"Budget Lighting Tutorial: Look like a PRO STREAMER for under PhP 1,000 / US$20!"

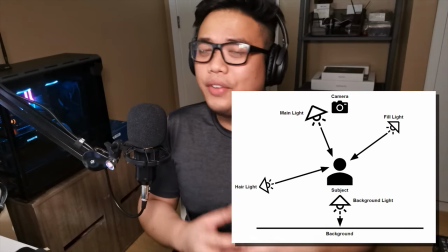Now this one actually makes your background look a bit lighter. so if you have a black background it's gonna look you know quite gray you also need to use this for the green screen because if you're using a green screen you need to eliminate the shadow so it doesn't interfere with the you
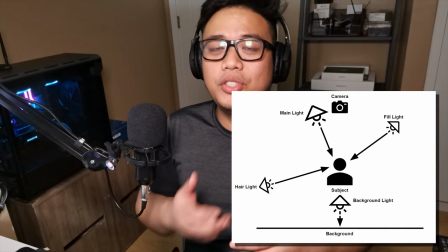know chroma keying the background light is used for the green screen to
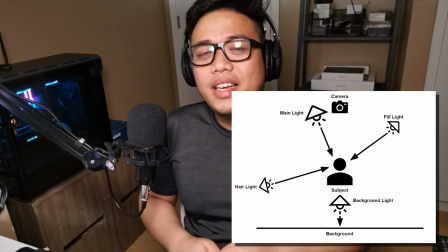remove that now the final light is what you call the kicker light and
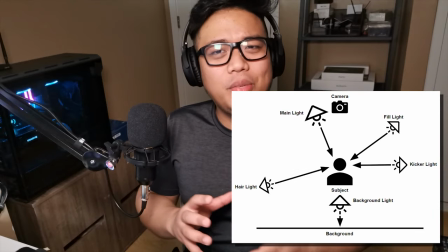the kicker light is something like a combination of the fill light and the
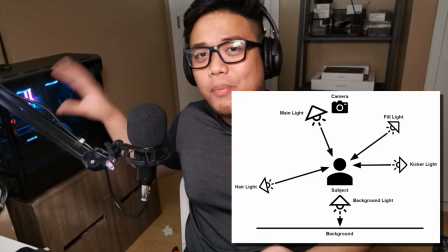hair light and it's usually placed on the opposite side of the hair light
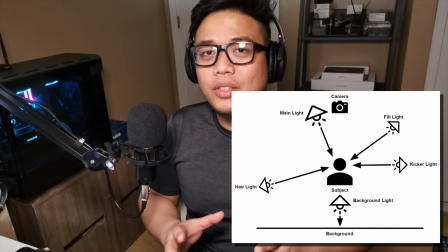and it will also give you even more separation from the background unfortunately again i don't have three other lights to show you the combination of these three things but what i'll do is to turn on the background or the ceiling light to show you what effect it might look like when you have
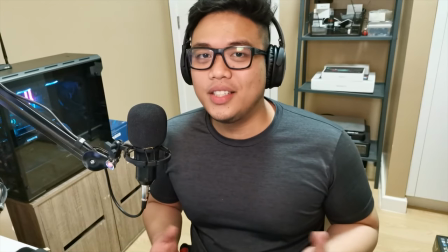you know all five lights on at the same time this is how it looks like when i've turned on all the lights in the room so i have a main light
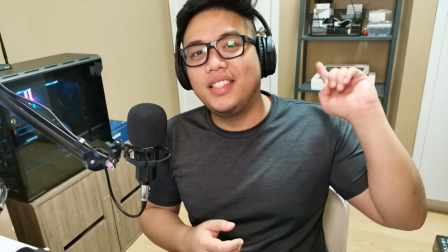right there i have the fill light off camera and i also have the ceiling light turned on now earlier it looked like
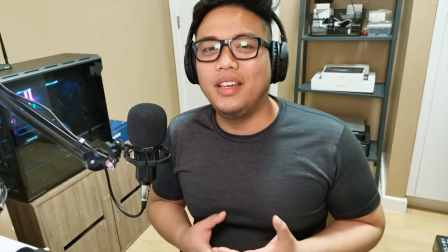i was really dark right and i looked there was a lot of detail being lost in terms of my features but as you can see since i have all of the
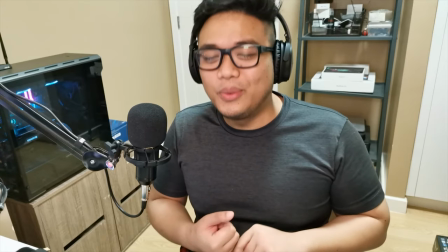lights on and this one is kind of simulating the background light as well as the hair light it looks more natural right
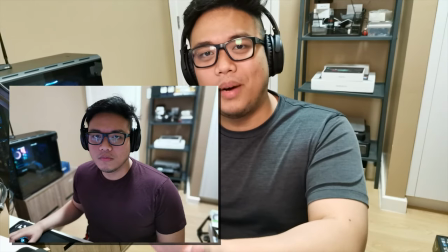and the difference between the earlier image which i'll quickly pop up here is that it looks more natural it
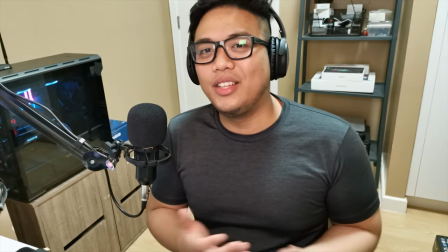this one the main light and the fill light is removing the shadows that my body is causing as a result from the background light now i'm sure you're curious boss nor cla anna gagawin ko so that i can achieve better lighting in my streams now i will be introducing the tech that we will use okay so the first light that you're seeing right now is a very basic desk lamp this lamp i believe
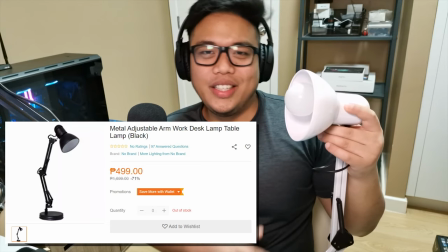i got this from lazada a couple of years ago and it'll cost between 400 to 800 pesos depending on the seller and the light bulb here is
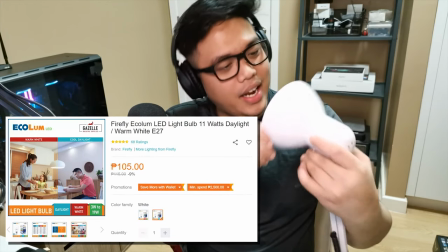actually a small bulb i believe it's actually a uh firefly uh 10 watt bulb if i'm not mistaken and this one really just costs like you know 150 so in total this light just costs you 500 something pesos let's test it out as a main light and let's assume that you only have this as your light for the stream let's see what it will
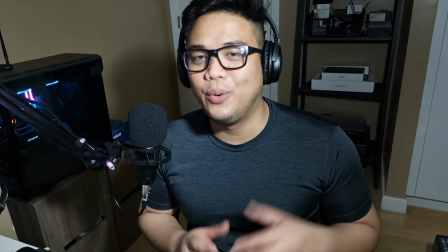look like this is how it looks like with the lamp that i have mounted
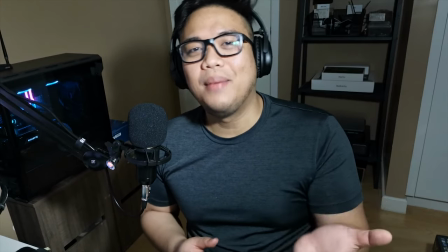here on my desk and this is how it's looking like when i'm looking into the camera for sure this one still looks better
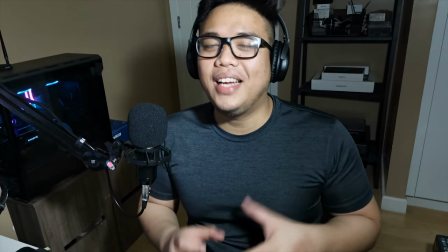than just the ceiling light it's actually much better than just having the ceiling light on and this one causing shadows Now,
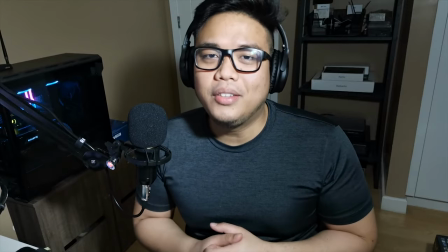as you can see, there's a bit of a problem here because I can't mount it directly on top of the cell phone and the light is off center.
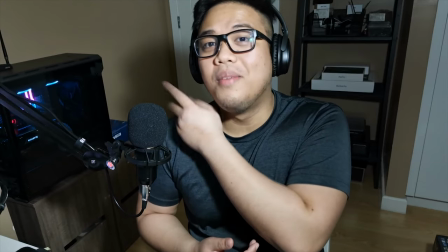There are a bit of shadows, right, on my right that you can actually see.
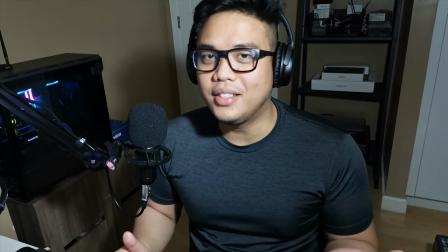But in terms of the subject illumination, you can still see me, right? And this is how I look like when I game.
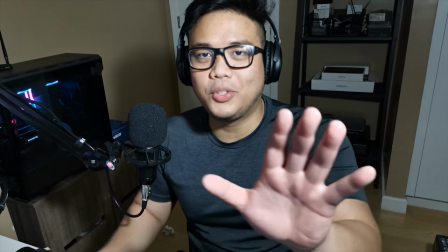I probably will just need to turn a bit, right, or maybe position the camera a bit straight, move it a bit here.
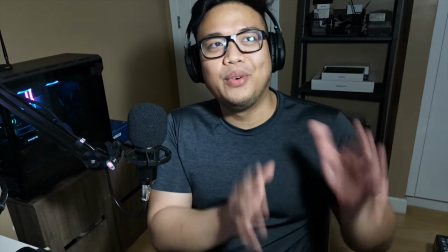And then, you know, this is actually a pretty reasonable picture. and that's what you can achieve with this one so this is our 1000 peso budget
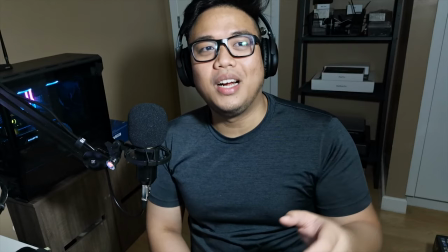lighting guys if you have very little budget for your lighting setup i would recommend this the problem lang dito is that you need to make sure that
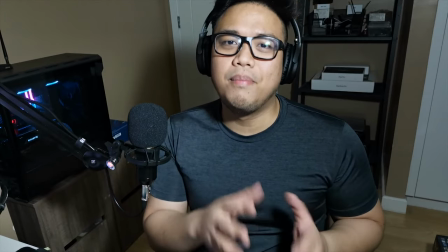you choose a kind of a dim dimmer bulb probably 5
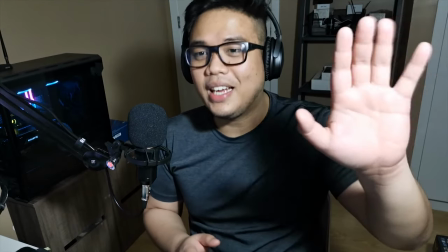watts to 10 watts because this can get really bright the second problem here is
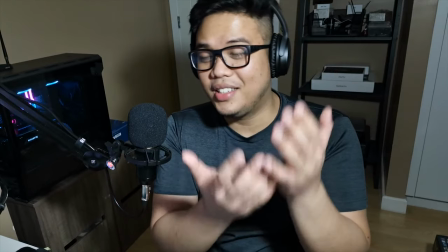that it's not diffused so the lighting is actually bouncing off my face and it's pretty pretty harsh as you can see compared to my led light that has
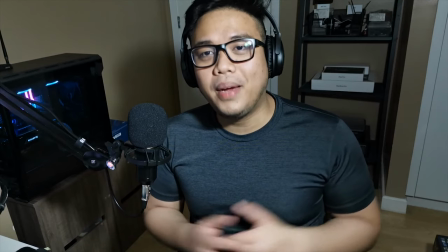a bit of a diffuser so but you know this one is a big improvement compared to my earlier my earlier shot where i'm just using
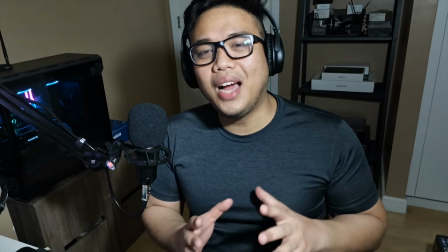the ceiling light to power my lighting i'll show you how it looks like when i turn on the ceiling light now the ceiling light is turned on and
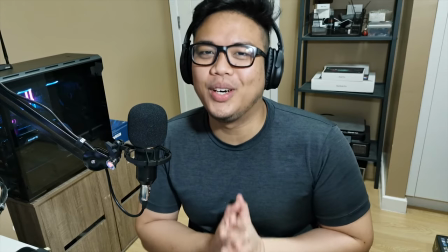as you can see it's a much cleaner and more balanced picture you've got the main light right here it's negating the shadows that my body's
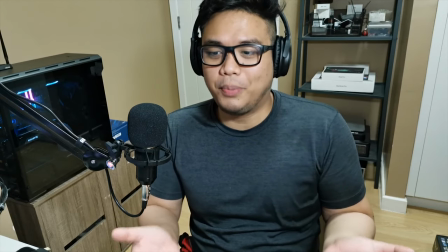causing because it's uh the light is behind me and it the picture actually looks pretty pretty reasonable i mean if you use this on stream then uh it
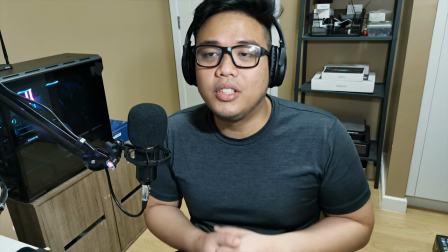it actually makes you look professional so it's actually pretty good the last drawback that i will point out is that just having a lamp without any features like dimming um rgb adjusting the color temperature is that you're pretty much stuck with the lighting setup that you have of course you can change the bulb to a warmer bulb the yellow when I say warmer it will look a bit yellow but since it's this is a bulb with there's no diffusion and you can't control the brightness it will make everything look yellow right so that's the thing that's the thing that you will be you will need to contend with now here I think it's very important for you to adjust your camera settings as well you'll probably need to reduce exposure and your ISO so that you won't look washed out because if you just maybe keep it on your auto settings your webcam or the cell phone or whatever camera that you're using unless it's a really high quality camera you will really look washed out so those are kind of the things to remember see for just less than 1,000 pesos maybe 500 to 900 pesos you already have a pretty good lighting setup you look way more professional than just using your ceiling light one more thing that i want to show you real quick is how i mounted the lamp on my desk let's switch to another view
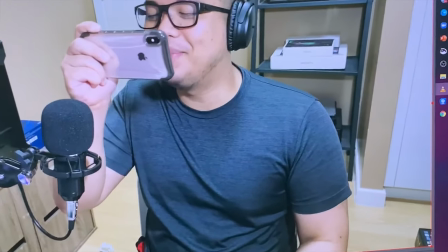right now so here it is guys this is my setup this is actually how i look like or what i see when i'm filming this is my
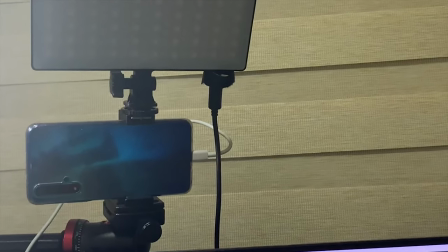keyboard um that's my huawei novo 5t that uses the camera that's my main light which i'll talk about in a bit and this is how i've mounted
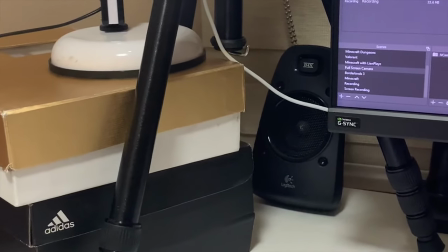the uh the lamp so it's sitting on top of two boxes that i have lying on the house and it's pretty much just beside the tripod and basically that's how I mounted it. Now our second option, the a bit more expensive one but it's still under 4,000 pesos,
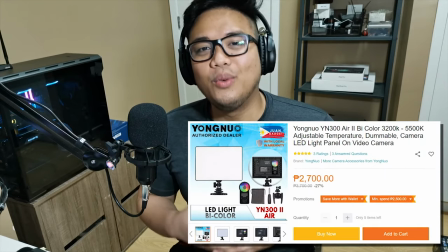this one is the Yongnuo YN300 Air 2. Now this is a real real steel and I've been canvassing before I bought this for probably two to three weeks.